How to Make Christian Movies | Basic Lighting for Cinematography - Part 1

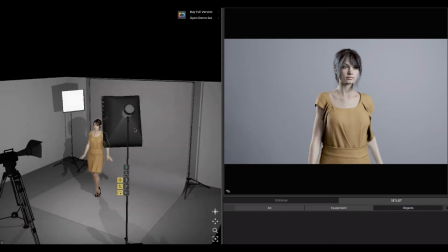And all we are using here, if you see, is two soft lights. We have the soft light over here.
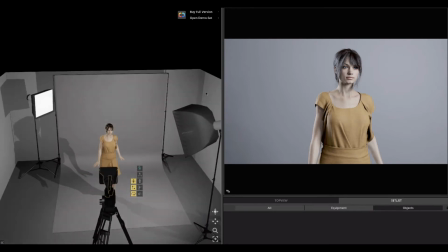This is the soft box used in film and video, and in fact, I use this soft boxes to light everything.
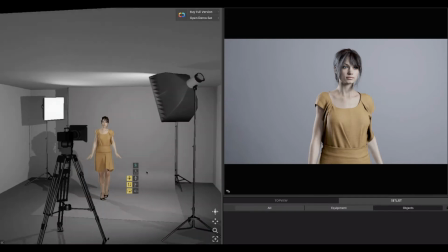I've done it for over 15-20 years using this type of light, and the reason I like it is because it's beautiful.
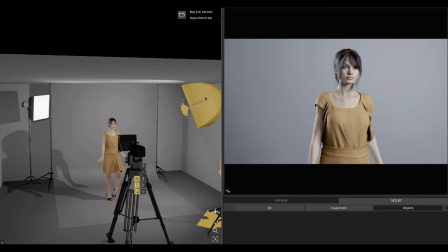The bulb is inside, and it goes right through the fabric, a white fabric, soft white fabric, and it just creates a soft, as you can see, a soft look.
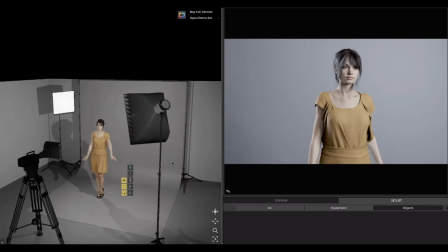Now the lighting that I have set up, of course, is again, if someone is actually, let's move the camera forward.
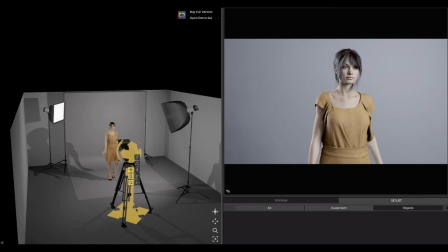Let me move the camera forward a little bit. And let's just get a little closer to her.
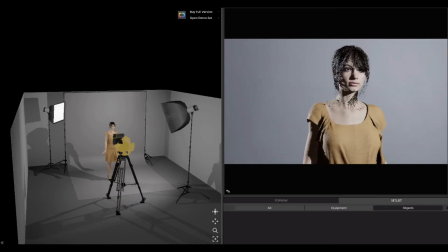And if she's talking to somebody, maybe this is the type of shot that we do. Again, it's not framed properly yet because there's too much space on this side. We should have that space on this side instead. And we're going to do that right now.
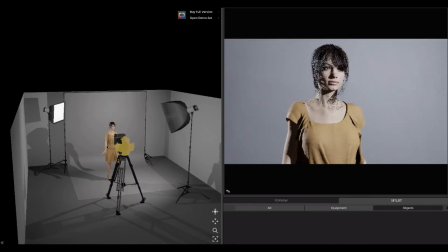I'm going to pan. She needs to pan right, and she moves to the left. And that's where you want pretty much, this is a really nice medium shot or closer shot of an individual that's looking and perhaps even talking with someone that is a little further away.
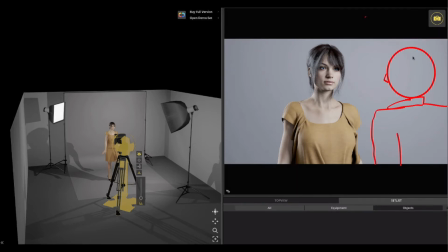If the person is right in front of them and their head is right here, and I want to show that in other videos, I will show how to frame that and how to light it as well. Because there's the more people you have in a set, the more complicated the lighting becomes.
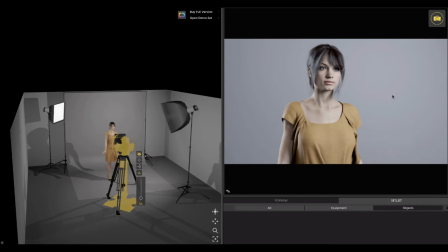You start getting more shadows. The more lights you add, the more complicated it gets. So, but right now, if you can see, I'm going to show you, I'm going to turn off the backlight, which again,
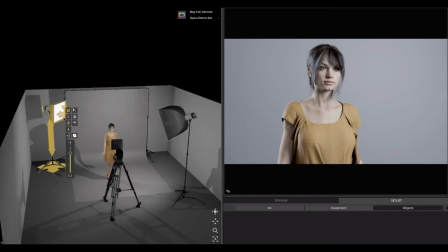now most everybody, I mean, including myself, we're using soft lights, or even for the backlight, because it just gives you a very nice soft light, okay? Of course, you got to be very careful.
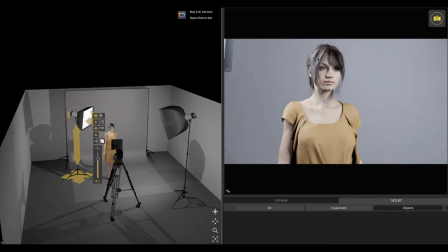If you bring the light too close, it could, it could really get really hot right here on their neck. It gets too bright. And also we see the edge of the light coming up, right?
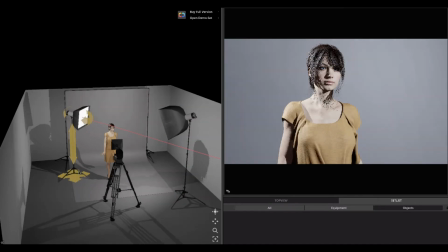So those are the reasons sometimes we put it in the back. Now I see a lot of movies, and I'm going to show you something, that they actually put the backlight in the wrong place. And how do you know if a backlight is set in the right place or the wrong place?
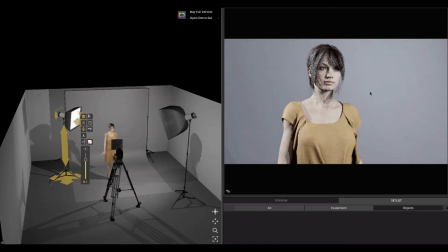Well, you know it by the nose. The nose of an actor, of an individual, okay, is the only thing that sticks out the most.
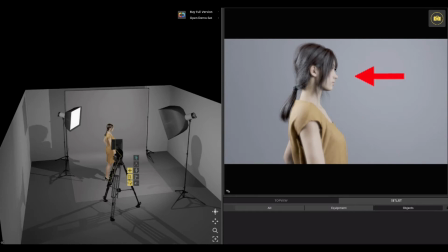See? Very important to know this. All right? So it sticks out more, the nose. Everything else is in, right? The eyes are in, everybody else is in, but the nose sticks out. Now, why is that important? Because, let me turn her back up.
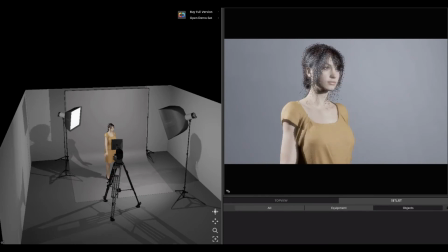The moment she turns a little bit, see right there, the lighting is perfect still. I mean, still hot in the back here for my taste as a DP. So what I do is I move it back, see, and then it's a little softer. This is a little nicer.
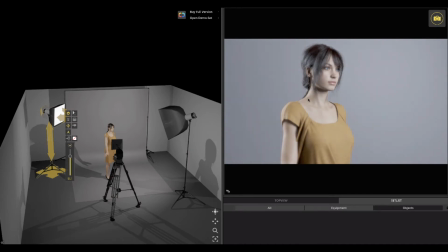See, you have a little bit of the light, but not too harsh. That to be like this. That's too harsh, okay? This actually, the brighter the light, the brighter, for example, in this case, her ear. So her, if you look at this face,
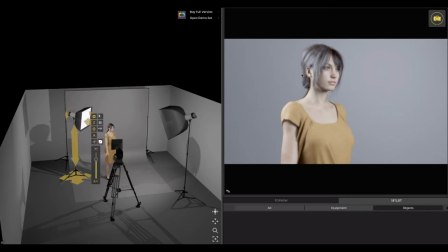your eyes kind of go drawn to the ear instead of her face, and you don't want that. See, as a DP, director of photography, you're selling the face of an actor.